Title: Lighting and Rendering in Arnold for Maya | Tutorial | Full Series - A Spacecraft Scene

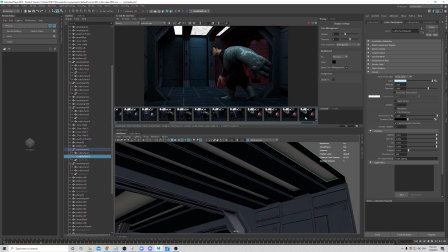[57:40]
Let's just compare to what. Yeah, feels a touch too saturated here. Let's just check the lights itself. Did we have a front ceiling? Yeah, okay. Yeah, feels a touch.
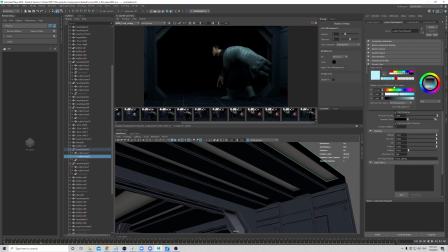[58:00]
Well, again, we can change the color in Nuke, but I think I'll keep it slightly less saturated for this moment.
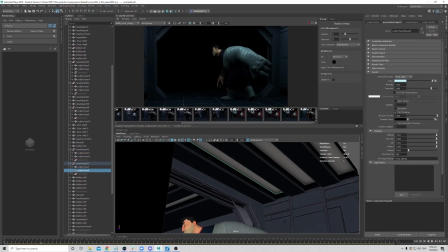Okay, take a snapshot. Yeah, okay. Yeah, I just don't want to make up the whole scene to feel it's super cyan.
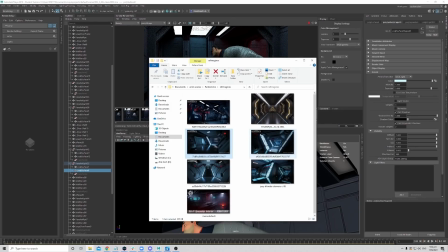[58:25]
Like if I look at my reference again, like it's not like really cyan. You still feel the yeah, basically it's not so sad.
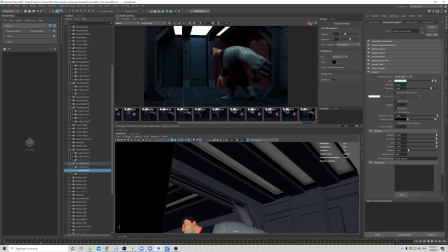[58:39]
Okay, so cool. I like where we are heading. So now let's just just double check everything. Yeah, I see it does give a nice shaping onto the egg board as well with the red light.
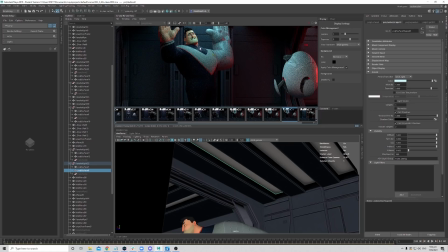[58:57]
Yeah, maybe during this pose, let's just check the red color light and see. Oh, I don't have the AOV. Yeah, the thing about the snapshot, you don't get to view your AOV.
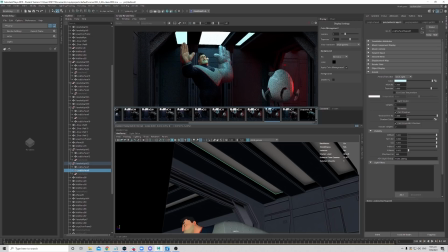[59:12]
Okay. Yeah, I think one thing is just a pity that we do not get a bit of the red light onto the face. That will looks nice. But overall, I like it.
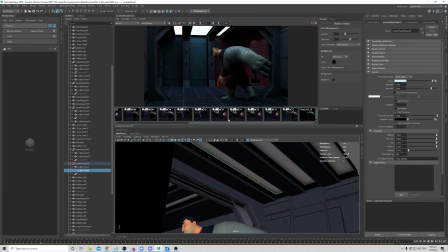[59:27]
So I will see later on after we do a first pass rendering and see if everything works out like how I want it to be. If not, I can come back and re-render that light to add on later on.
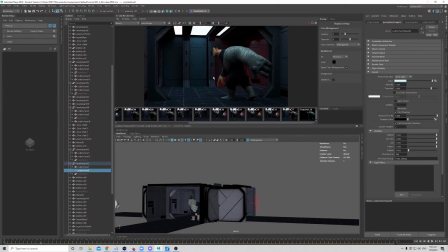[59:43]
So basically I can re-render that light and mute what is currently there and just change to a new light, so I don't need to re-render the whole scene again.
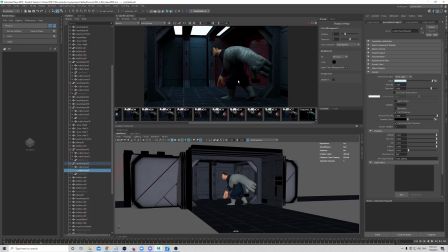[59:52]
Okay, so now this is the look that we are going for, and then now I think the final touches is just add a bit more the emissive stuff to give a bit more interest to the shot. So just the final touches.
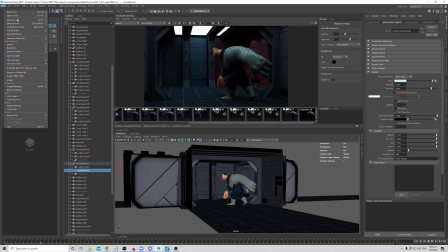[60:08]
Before that, let me just quickly save my file Okay, another thing that I want to highlight is always keep incrementing your working file, so you save a newer version every time you do some changes.
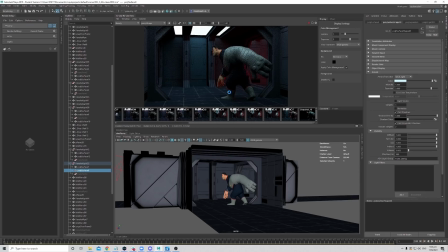[60:25]
So again, the file size is not that huge, and if something happens, you always have a previous version that is not too far apart for you to fall back on, rather than if you keep saving over a single file and it gets corrupt at some point,
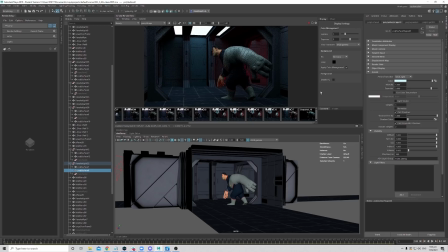[60:41]
then you start crying at the end of the at that point of time, then it doesn't help, right?
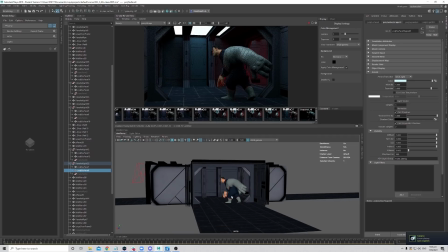[60:50]
So always good to have some backups. Okay, so now let's just go in and add a bit more images.
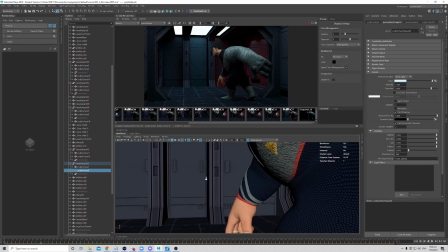[60:58]
So maybe this hole here we can put in some images like all this.
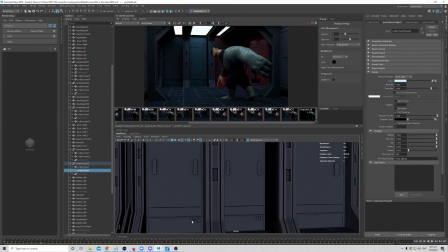[61:04]
We can introduce some images, and maybe the buttons below we can put in some as well. Okay, let's just try. I honestly I don't know how it looks, so let's just give it a try and see if it works out.
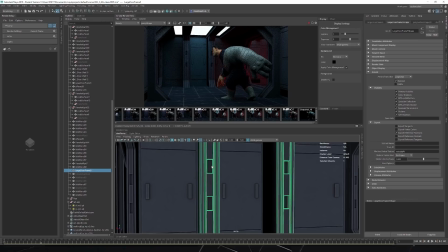[61:21]
If not, then we can always remove it. So I choose a face.
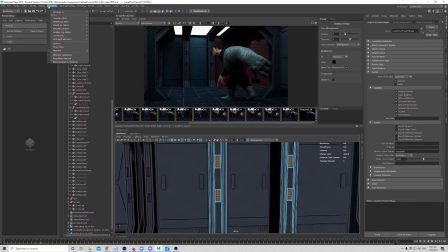[61:29]
Okay, then we can just do a simple modeling. Go to our mesh. We can duplicate that mesh. Okay, and if we go into it, we get the small bits.